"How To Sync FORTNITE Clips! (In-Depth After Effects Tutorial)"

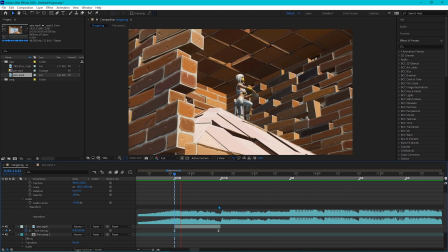249s
But as you can see, I'm showing you guys one right now, so it's pretty easy to do. So now let's get right into the clip.
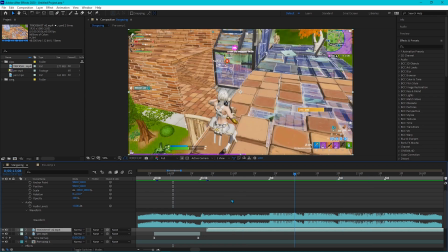254s
We're gonna bring it down right above where the cinematic is, and now we're gonna just line it up where a clip is, as you can see what I'm doing.
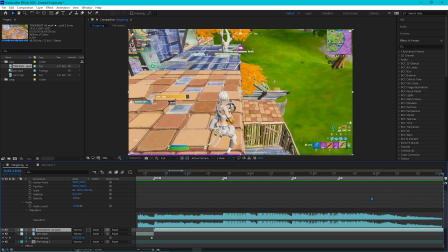262s
And now let's just, at the very end here, we're just going to put it down right at number 6.
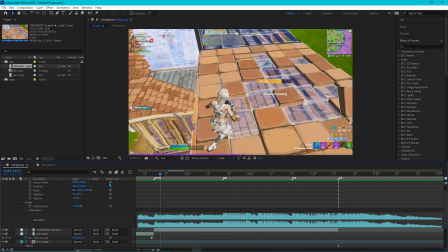267s
We're going to cut it again, and now it's just that one section, as you can see here.
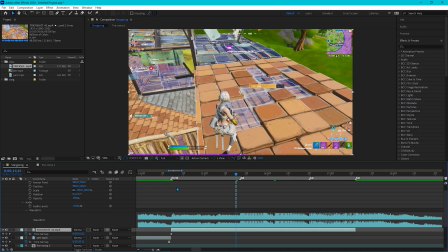271s
And now we're going to do Control-Alt-T again on our keyboard to bring up our keyframes.
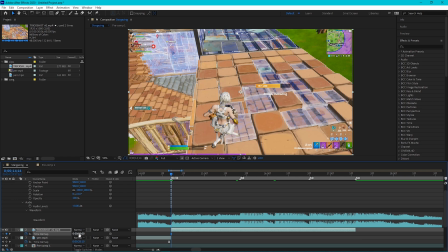276s
And now we're going to do the same thing we basically do with cinematics. We're just going to bring it where we actually want the clip to start.
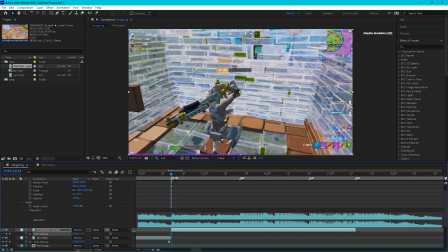283s
And as you can see, all this nonsense going on right now before the clip actually happens. And we're just going to bring this a little bit more, and right there, that's where it actually happens.
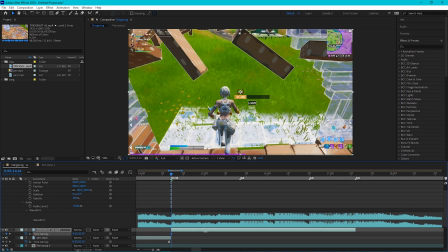291s
So we're going to just bring it a little bit, let's say right, this actually looks pretty good,
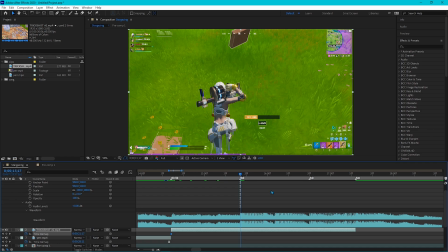295s
right when he opens up the wall. and we're gonna go to number 7 where he actually does launch the grenade launcher, and right
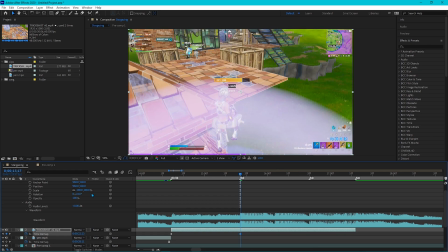306s
there. See where the little pink is? That's right. So right where you want to do it.
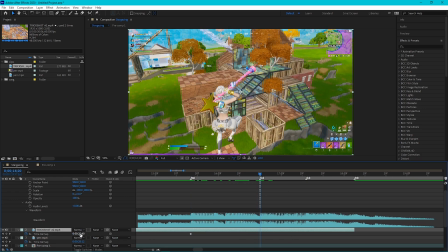310s
So now we're going to go to number 8 where he's actually going to be pulling in the grenade launcher, as you can see right here.
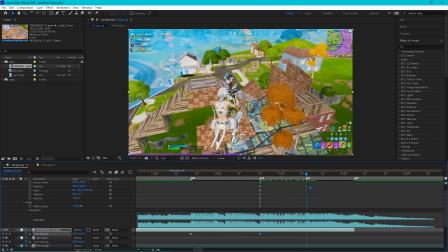316s
So that's a perfect balance for when he actually hits the shot, and it's going to be right here at 6 keyframe.
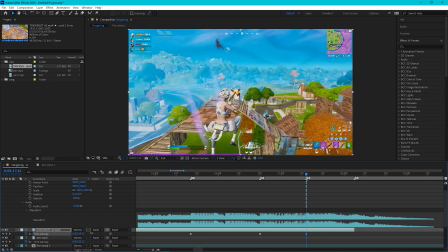321s
So we're going to bring in the hunting rifle, and right when he hits it, there we go. It's perfect.
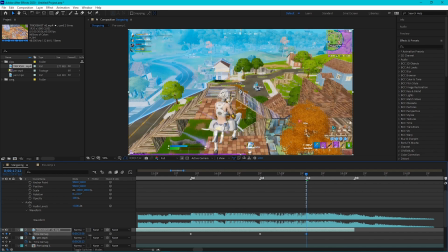326s
As I would usually do when he actually when the beat hits, that's where he actually shoots it, but it's very close to actually where the guy dies.
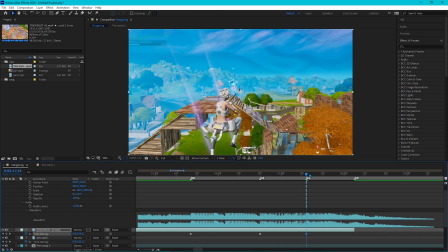334s
As you can see, it's a couple frames, so we're just gonna do it right there where this keyframe is, and then at the very end we're just gonna bring it in where those lines show,
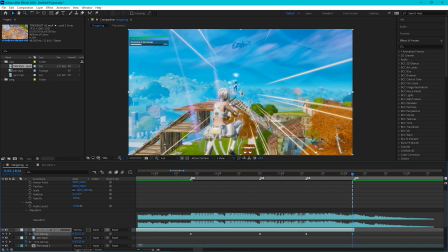343s
as you can see right there in the victory royale. So that looks actually pretty perfect. So we're gonna do the same thing we did with the cinematic.
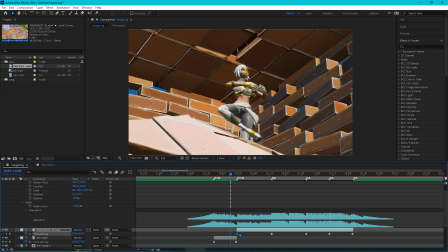350s
We're gonna highlight all of these, click F9 on your keyboard, and we're gonna bring it into an easy ease mode, and we're just gonna go right back into the graph editor. It's pretty easy to sync up clips. Once you get the hang of it, it gets really easy, and you can make montages very fast.
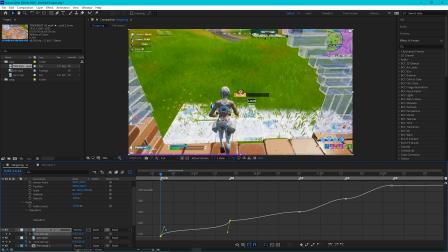364s
So we're just gonna bring in this keyframe, the first one.
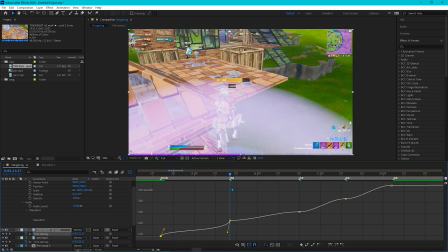367s
Let's just bring it up a little bit so it has that fast incline at the beginning, and at the very end where the song hits its point, we're just gonna bring that down a little bit,
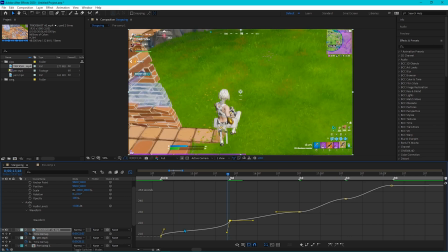376s
as you can see what I'm doing. So like basically an 80-degree angle. Looks pretty good.
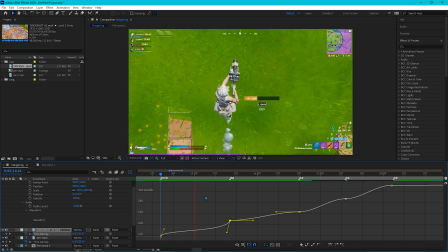380s
Let's just play this back, see what it looks like. And that's what that looks like. I gotta mute that real quick. So as you see, that looks really good. See, as you can see, it goes slow in the middle, so it has just like that nice flow to it.
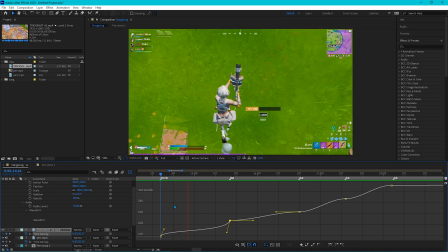396s
In the beginning, it goes fast. So it looks perfect.
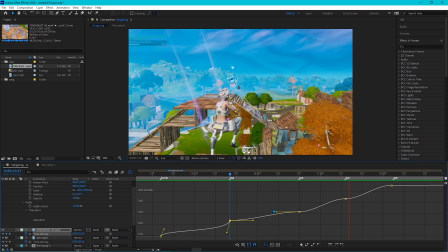400s
And as you can see with the rest of the clip, yeah, we needed to sync this up way better.
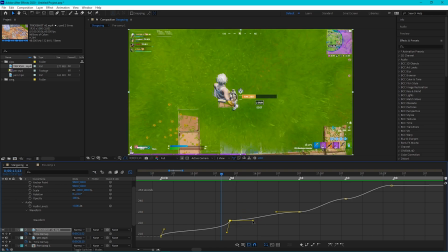406s
That's what Graph Editor does, and it looks amazing when you finish it. So we're gonna do the same thing as we did with the first clip.
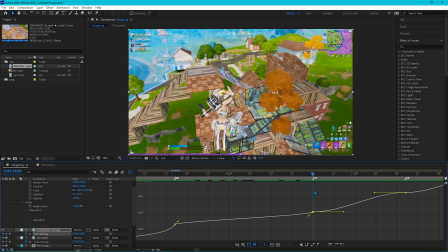413s
We're gonna just bring these guys down. As you can see, these 2 points just have a little bit of a shorter, like they're kind of close together. So what we're gonna want to do is not make it like this. This would be horrible. As you can see, if you did it like this, like you're basically going backwards.
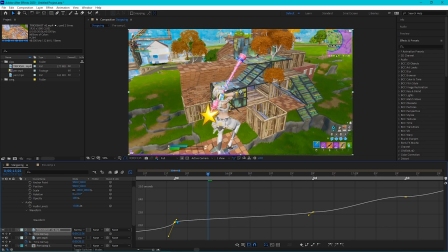427s
You don't want to do that. So we're just gonna bring this up a little bit, like around right there, as you can see.
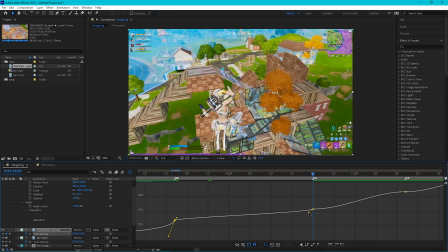433s
And this one, we're just gonna bring it down.
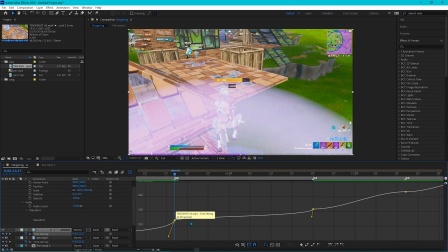435s
So you're basically, what you're always doing is the first one going into the clip, you want to bring up, and when you're going out of the clip, you want to bring down.
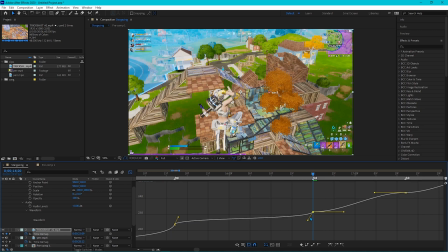443s
That's kind of the whole entire thing of syncing, and it's pretty easy when you get a hang of it.
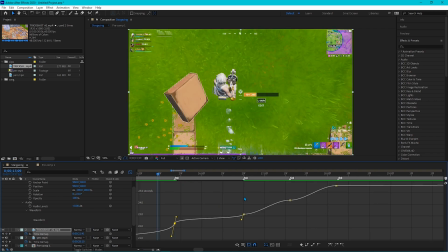449s
So that looks pretty good. Let's just play this back, see what it looks like. Perfect.
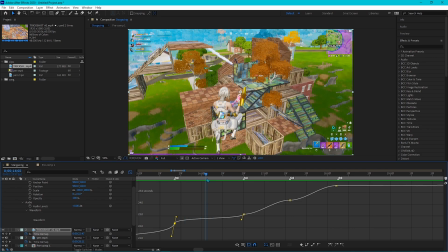455s
As you can see, that when he brings out the pickaxe, it goes like a slow motion. Perfect.
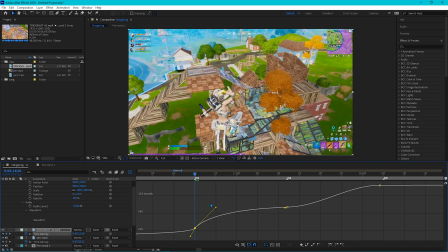462s
So now we're going to go into the next set of keyframes, and for this one, as you can see, it's a bigger gap, so we want to bring this up a lot more so it makes it have a more smooth look,
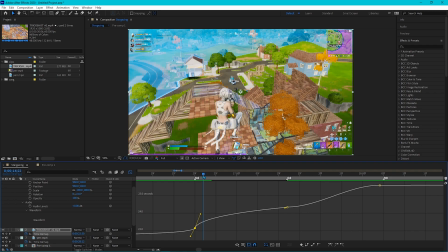471s
as you can see there.
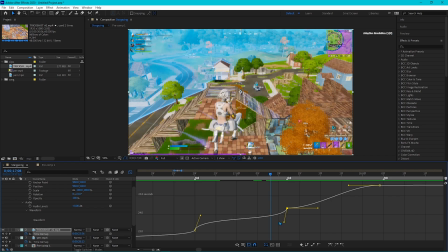472s
And for the shot, when you actually hit the shot, you want to bring the keyframe down a lot more so it has like a more bigger impact to the shot. It looks way better when you're doing it, and it makes it look way cleaner. So as you can see here, we did that.
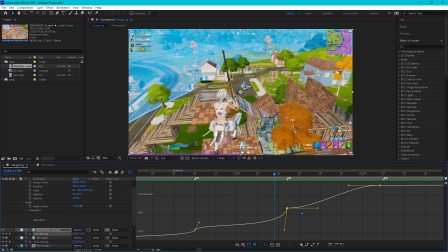487s
Let's see what it looks like. And as you see, that looks perfect. All we have to do now is just sync up the last couple of keyframes, and that's kind of it.
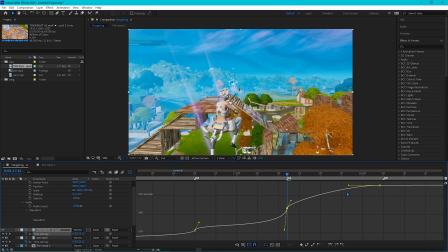496s
So we're gonna just sync these 2 guys up a little bit.